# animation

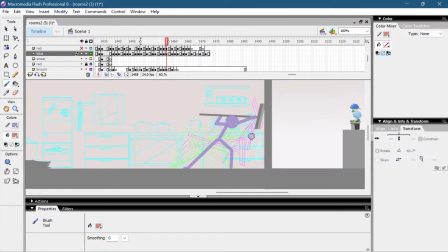[59:36]
And here I'm doing like a wall combo, because the enemy would guaranteed be hit here. That's how I think about my attacks.
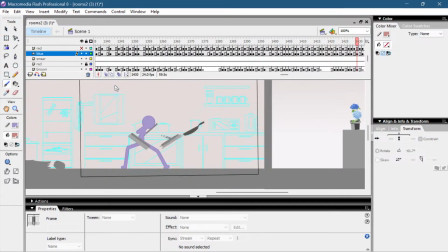[59:45]
I just use the momentum, the movement, and think about where the enemy is. Then I chain up new moves.
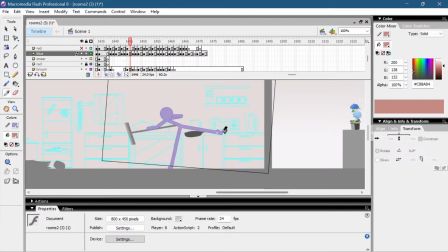I tried my best to explain it.
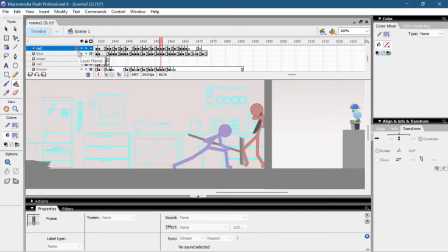Maybe I should delay the dodge. I could delay this movement a bit.
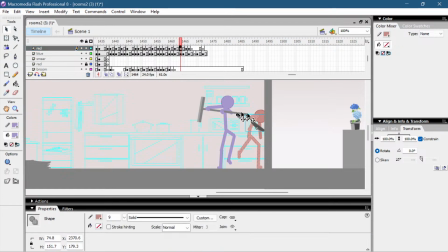[60:34]
So now my plan is to make him dodge the next attack, because he blocked this attack. I decided to have him block the attack.
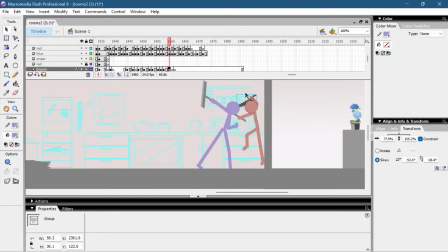The pen is supposed... What the heck?
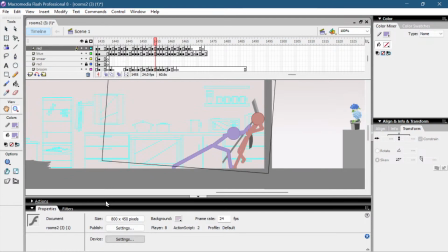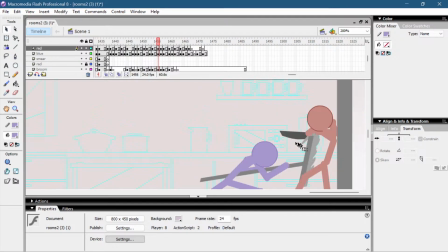Accidentally zoomed in.
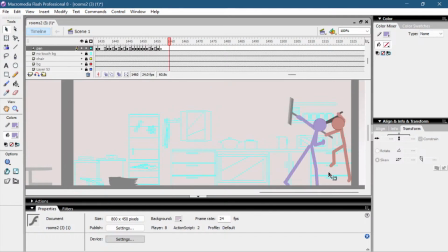[61:25]
He gets hit. That's weird. That's also weird. I messed up something. Attack.
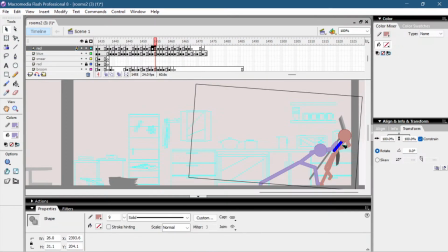[61:48]
Is he supposed to have this position here? Like, is this the reaction to the attack?
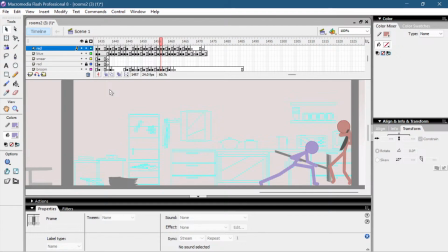[62:05]
Or is this the reaction to the attack? That's what confuses me.
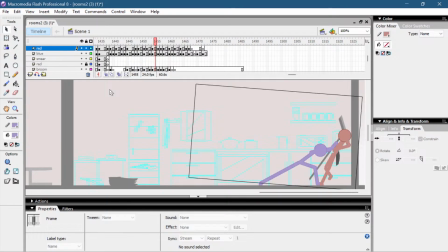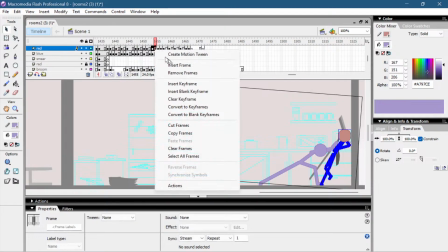[62:26]
Okay. Let's see what happens if I remove this frame. This doesn't look good. Let's just make it look like he's getting attacked here.
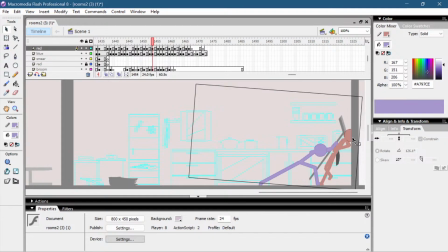[62:43]
Boom. Now he looks like he's getting attacked because the head is moving back in now. And then this part looks off.
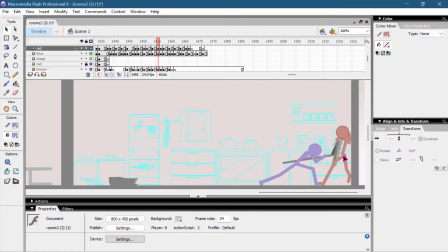[63:03]
His body shouldn't be that far back. And his head shouldn't be up here. With his whole body in a bit.
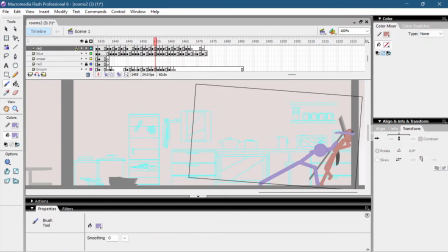[63:20]
Now it looks like he gets attacked and his head moves like this after. And then after the head moves like this, he gets attacked again.
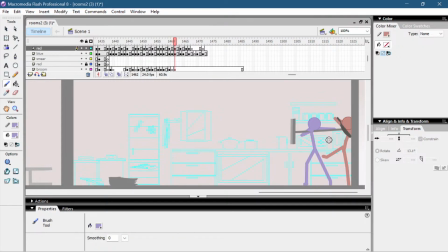[63:37]
Okay, interesting. Head moves in back again. Ah, here he depends the attack. Okay. So I made him
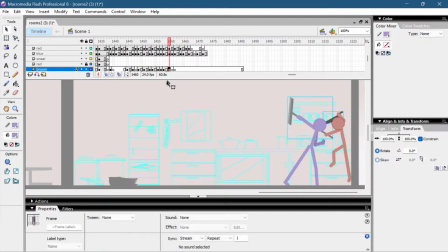[63:50]
stop one attack. Okay. Interesting. This happens. This keeps happening.
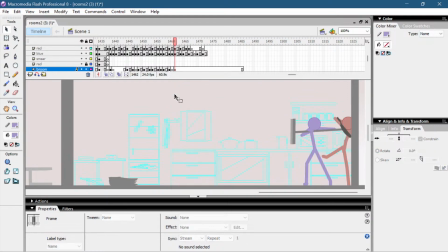Oh, I see. I didn't notice it. Okay.
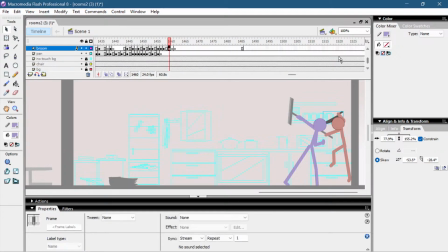[64:23]
This is the pan. And in the next frame, he loses the pan. So what I did is I kept making this last 2 frames, but this also made the broom last longer.
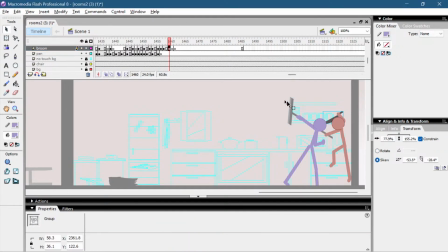[64:39]
It was just 2 items that should have been on separate frames.
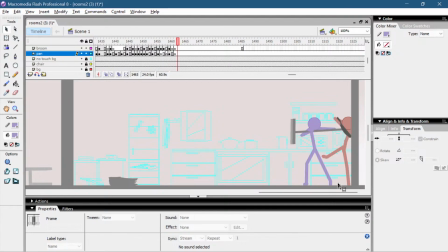He blocks this. Now he should bounce back. He can't be moving down immediately.
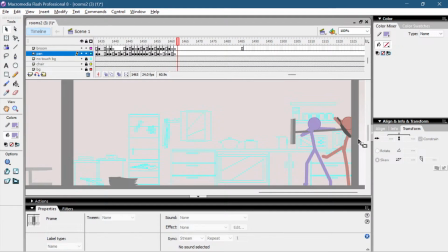[65:05]
That makes him look like the attack doesn't affect him. He should bounce a bit before doing that. That's why I'm going to add in-betweens. I drew this head on the wrong layer.
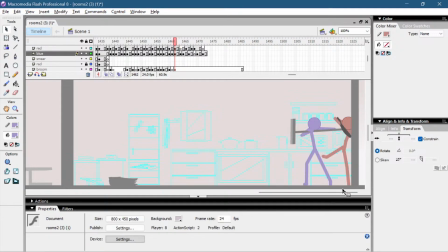Bounce in.
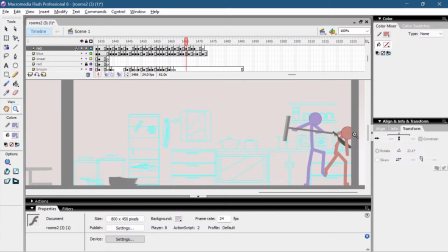[65:35]
And this gives me time, because he needs to time his dodge together with the attack. So it doesn't look like he's just missing it for no reason. He misses it because the other guy has to dodge at the same time.
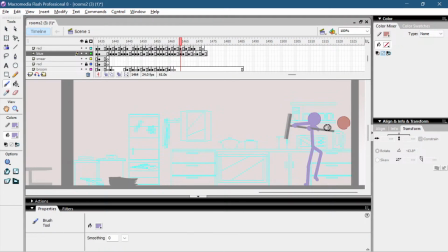[65:54]
So while he's charging for the next attack, he bounces a bit. Make this a single frame. See how it looks. Bounces to heavy.
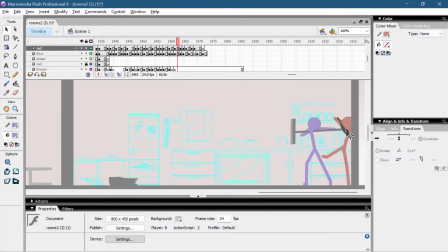[66:13]
Or could also call it the shake. Then this is a double frame. Maybe add another in between here. And then
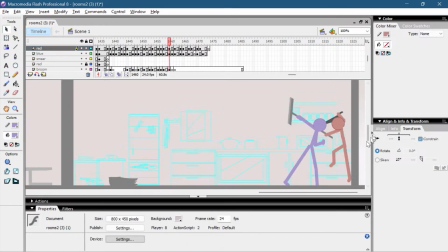[66:34]
see how smooth it looks now? Also the background ended.
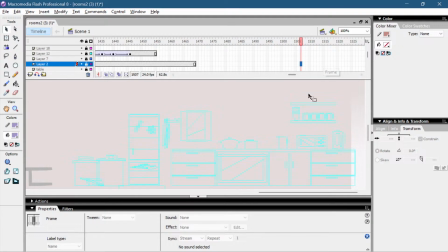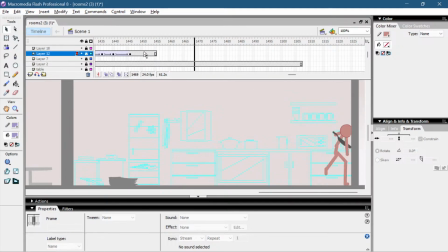I animated that first. I normally don't do that. But here the head is bouncing, so the head has primary movement. The rest of the body just follows along.
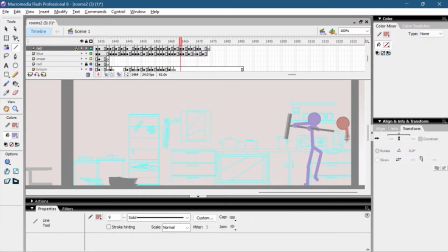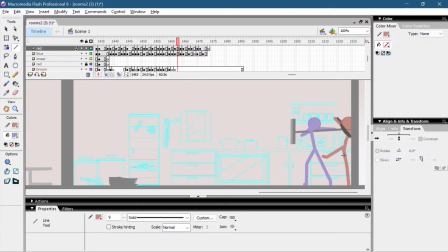[67:13]
His legs also bounce or shake a bit. His knee goes in and out, and now it goes back in. I don't even know if that looks good. We'll have to see.